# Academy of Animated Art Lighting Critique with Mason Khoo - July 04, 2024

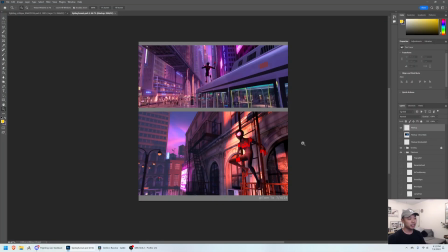[0:05]
Hey everybody, welcome back to another feedback session. Today we have a piece by Tam Ta on the Discord, so let's get into it. First of all, Tom, amazing job with this. I love the composition that you chose. I love the set dressing and all your choices here I think are really, really good.
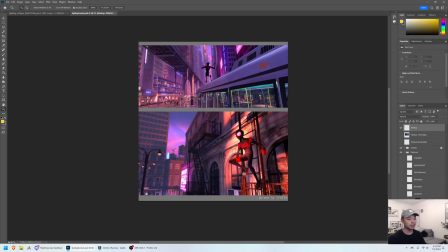[0:24]
So what I'm going to say is just, a couple of suggestions to kind of help strengthen the piece, in my opinion. So the first thing I noticed here was that I love this right side of the image.
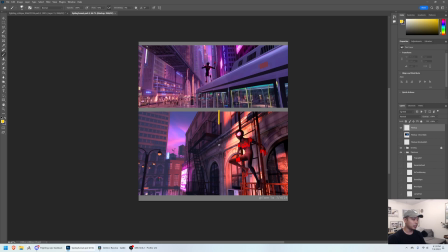[0:40]
I didn't touch this much at all. I think from here on it feels slightly flat, I think, and I think the reason for that is because it feels like there's the same amount of atmosphere from this building to this building to this building to this building.
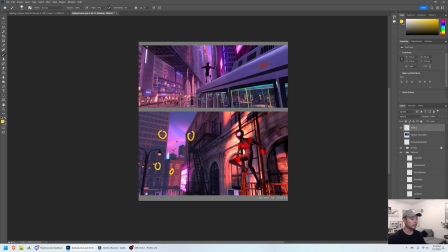[0:57]
It feels like the planes of depth aren't super clear. So the first thing I wanted to do was sort of, kind of achieve the value stepping that they have here.
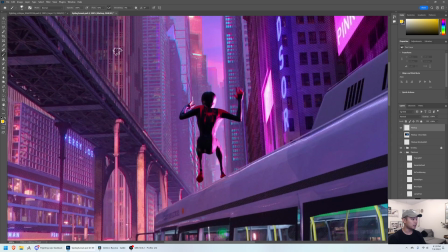[1:10]
You can see um, how dark these darks are, and as you go back, back here you lose it completely.
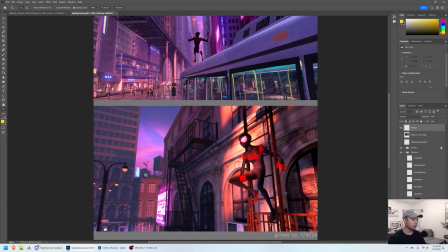[1:20]
So I think you've done a good job, so far with some of these buildings,
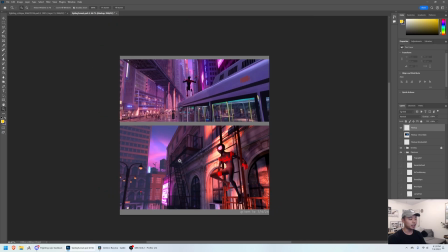[1:26]
but I think a little more separation might help you achieve a little bit more depth in the image. So let's see. Turn this on. So there's a couple things that I did here. First of all, it felt like this end of this building was getting too much atmosphere too quickly.
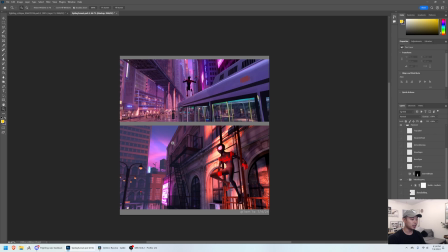[1:45]
I think it's a little closer than it would be to get that much atmosphere.
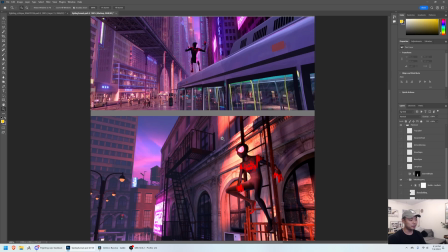[1:51]
So I upped the contrast. Keep in mind this is just paint over versus like adjustment layers on Photoshop. So when you actually do it in render, it's gonna look a lot better than I'm doing here.
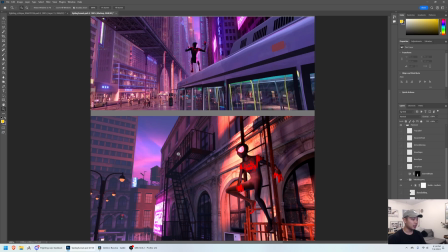[2:04]
But hopefully you get the idea. So I took off some atmosphere, up the contrast on this building here, and that kind of helps it separate out from these buildings back here.
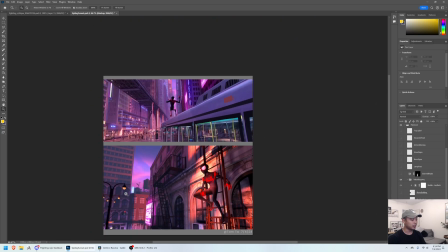[2:17]
And I felt like, this group of buildings was kind of doing the same thing.
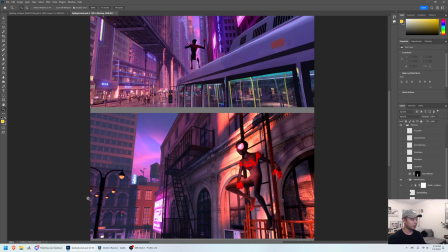[2:24]
So I upped the contrast here. So it's going to be less contrasty than this, ideally, because it's getting a little more atmosphere, but not too much. And then we want to step back, some of these to create layers in your image. So I stepped this water tower back even more.
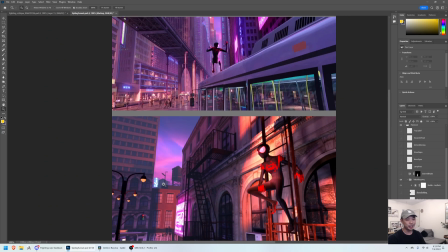[2:43]
I don't know where it is in actual 3D space, but I'm assuming it's a little bit further back. And this building here, you can see,
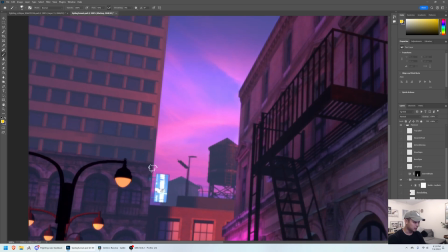[2:54]
I think this is a separate building because you can kind of see it behind a little bit over here. But I often try to avoid tangents, just because it can get kind of confusing.
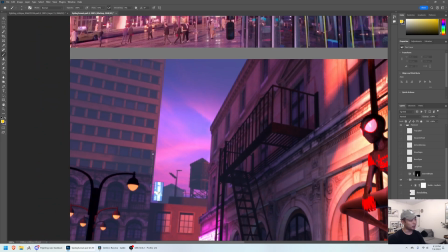[3:10]
Like, what am I looking at? Is this one building or is this two buildings?
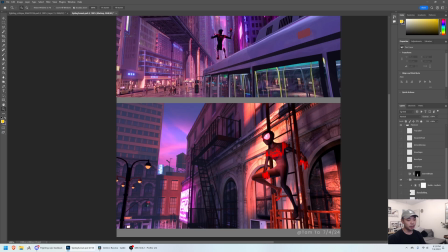[3:14]
So I'm not sure how much control you have over the set, but what I did here, if you do have control, was actually move the building.
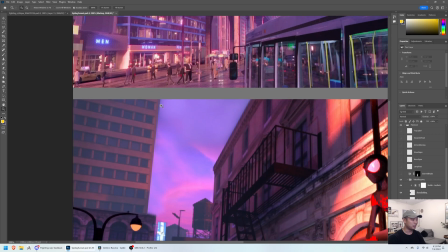[3:23]
Kind of did a bad job painting, but you get the idea.
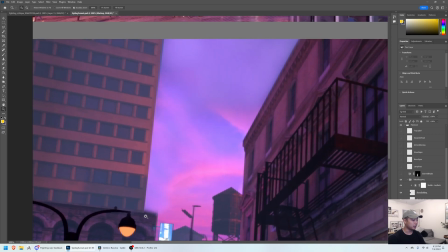[3:26]
I moved it over to create, an overlap with the front building here.
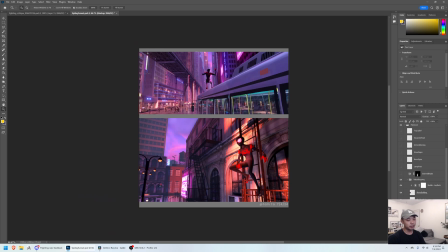[3:32]
And I think it just creates kind of a bit more depth in the space. And then I painted in the sky. One thing with the sky that I noticed on yours
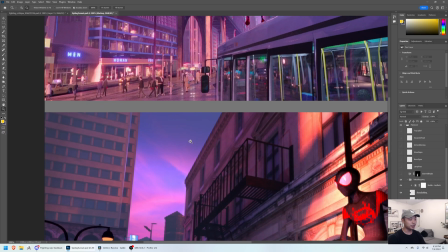[3:43]
was that it was getting quite dark up here, and it almost looked like smoke or like a really dark cloud.
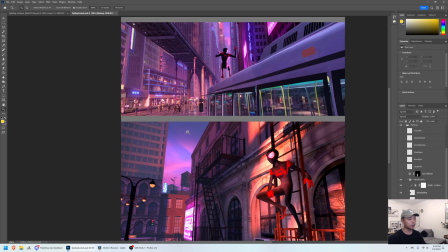[3:51]
But with the clouds back here, it didn't quite read as how a real sunset sky would look.
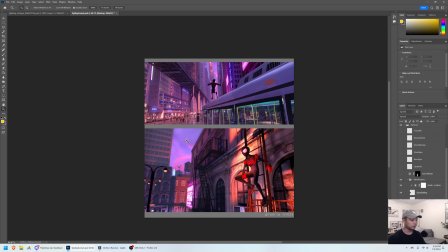[4:00]
So I just sort of brightened it up a little bit. Hopefully you'll have more detail in here,
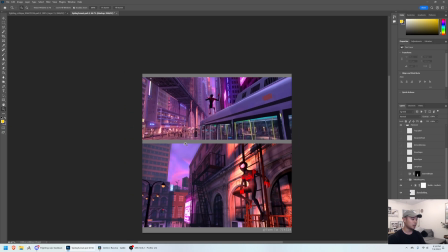[4:05]
but I think this kind of helps to clear up the sky and sort of, make it feel a little bit more like that golden hour, or a little past golden hour.